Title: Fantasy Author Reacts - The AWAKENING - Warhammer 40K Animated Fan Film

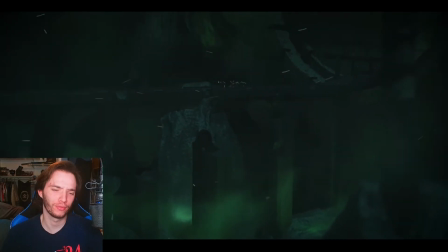(28:54)
Oh, even wider.
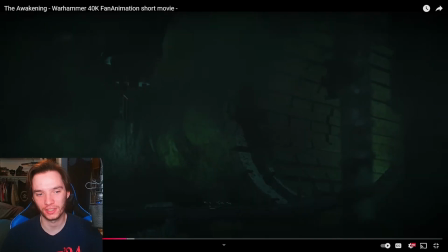(29:00)
Again, great use of establishing scale of the... Oh, damn.
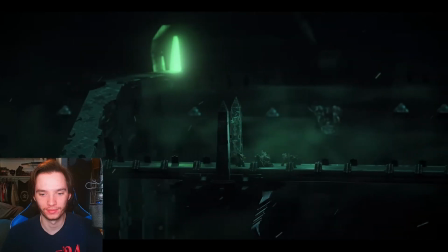(29:09)
Ooh, a moving wide shot. Peter Jackson style.
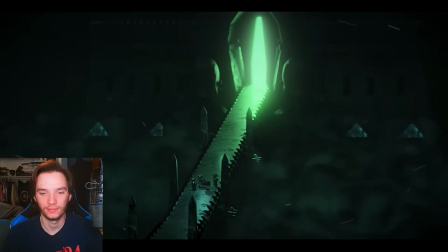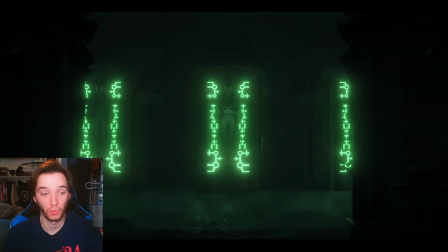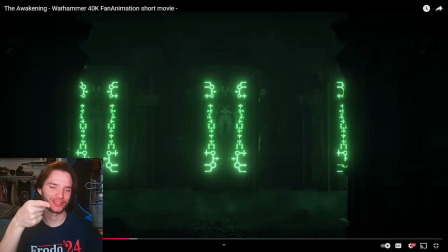(29:29)
That's cool.
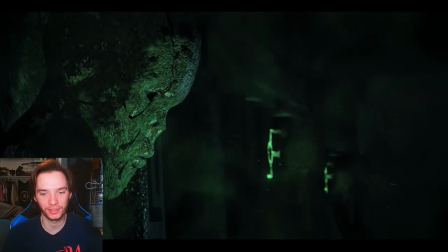(29:34)
It is setting a vibe so effectively. Oh yes, this is creepy.
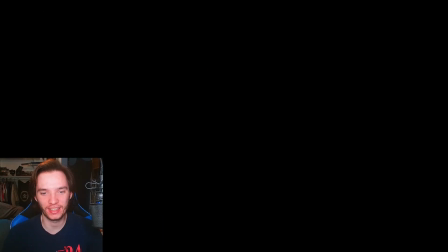(29:40)
This is
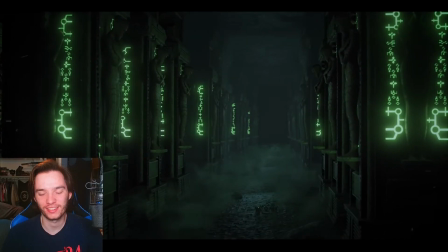(29:45)
so good.
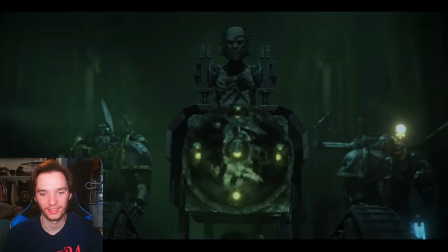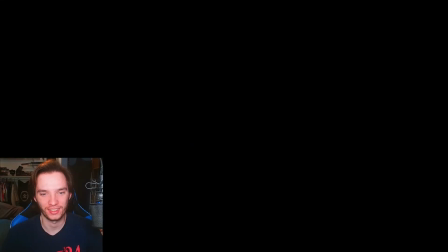(29:55)
Hate that.
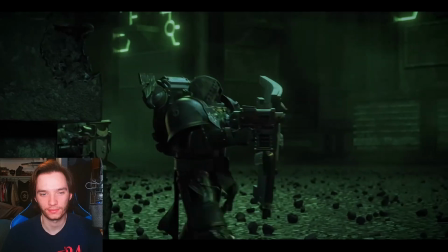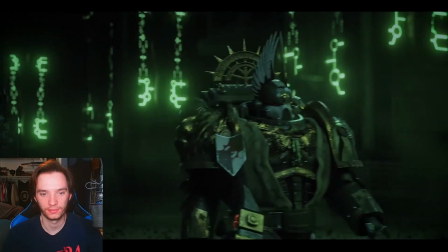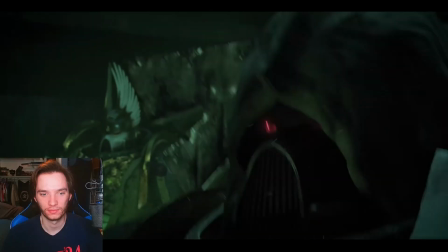(30:10) It's dead in here. Almost like a tomb. Huh. What are they anyway?
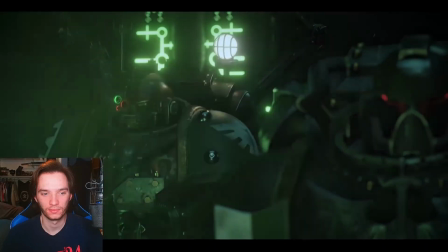(30:16) In my long duty, I've met them only once, but I noted scraps of those who seem to have more experience.
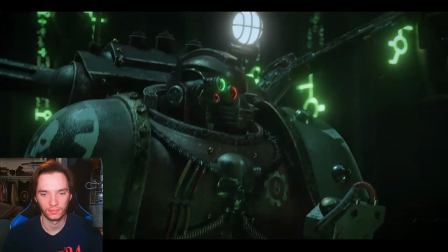(30:24) These I have analyzed. With this, and the knowledge provided by the Adeptus Mechanicus, I can only say this.
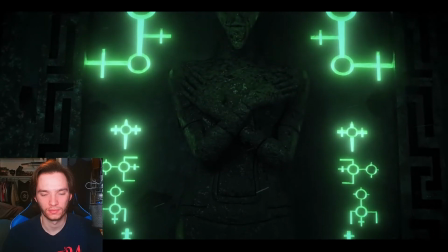(30:32) Beware, brothers. The Necrons are a dark, cursed race. Ancient.
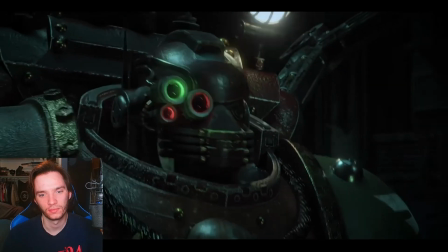(30:37) It is the abomination of the machine, in the face of the Omnisire.
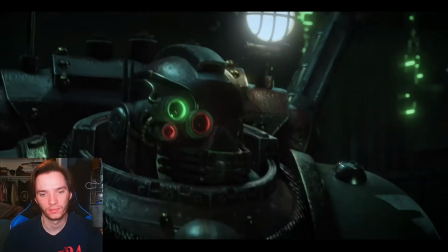(30:41) The past of their empire is not exactly known to anyone. Empire?
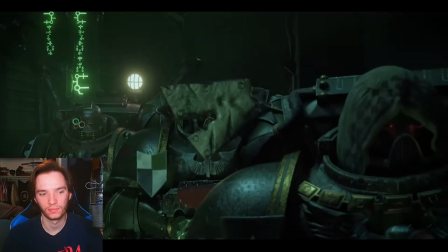(30:46) Oh yes, brother. Indications are that eons ago, the Necrons ruled vast swathes of our galaxy.
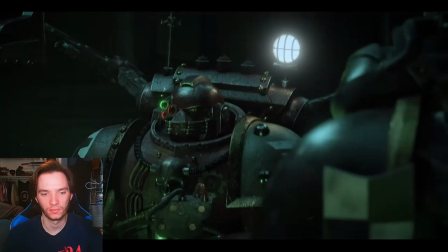(30:53) Sounds almost like a fairy tale to me. Can they be killed? Everything can most likely be killed. Although their shells are preserved, despite millions of years in hibernation, they are not immortal.
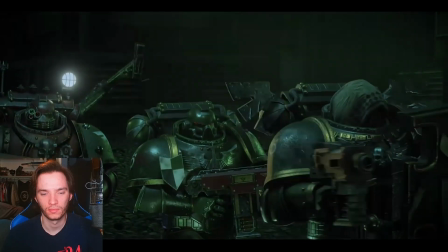(31:07) And what awakens them? I have no data on that answer. And I thought you knew everything, Brother Gloriel.
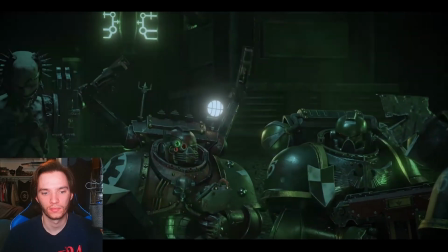(31:14) Let's say, almost everything.
Great, great way of,
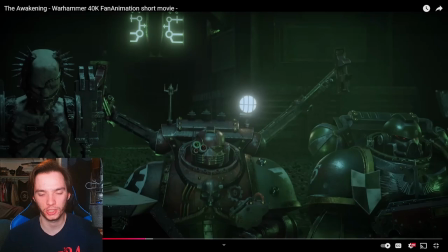(31:22)
they're not using too much dialogue, but they're doing, like, the dialogue that is here is establishing the characters of our different Space Marines pretty effectively, I would say.
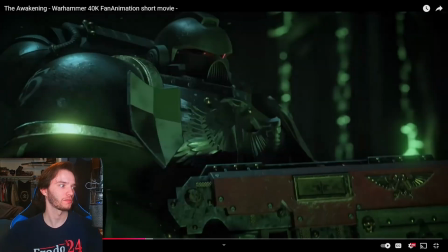(31:33)
So this is, again, continue to glaze.
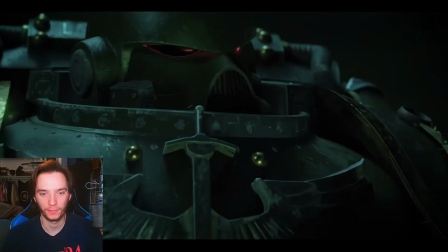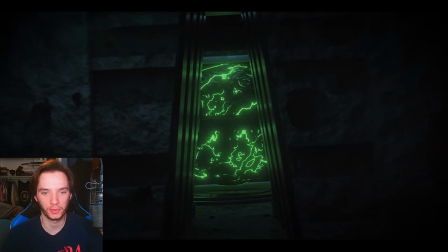(31:43)
Ooh, creepy glowing water. Love it.
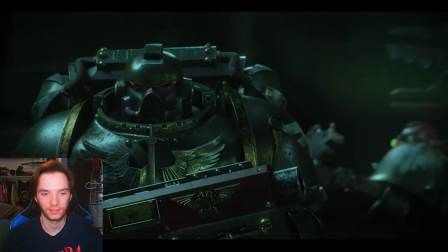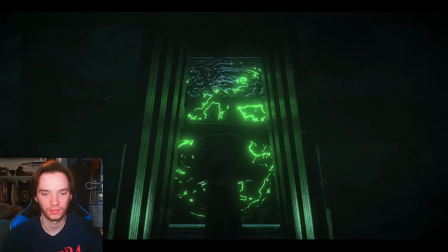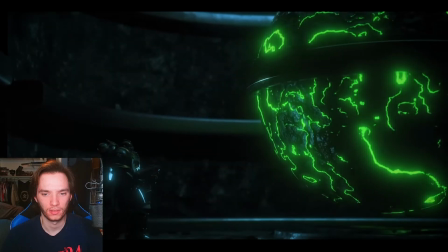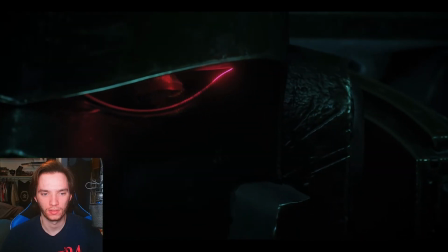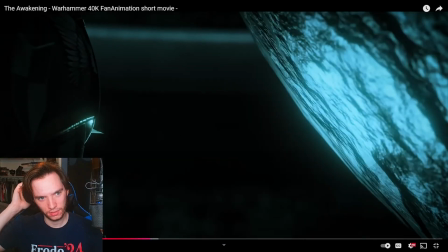(32:07)
Isn't that one of those things in the Astartes fan film that I watched?
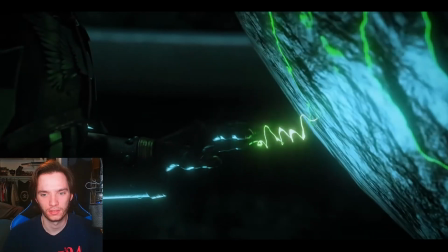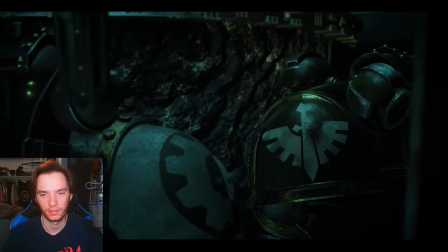(32:21) Don't touch it. What is it? I don't know, but it's old.
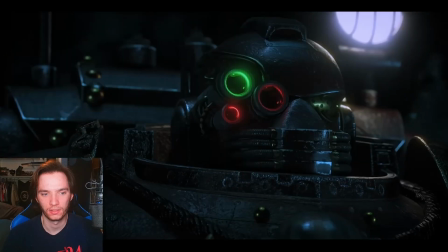(32:31) Ancient. And something tells me that it wants to be awakened. Copy that. Returning to formation.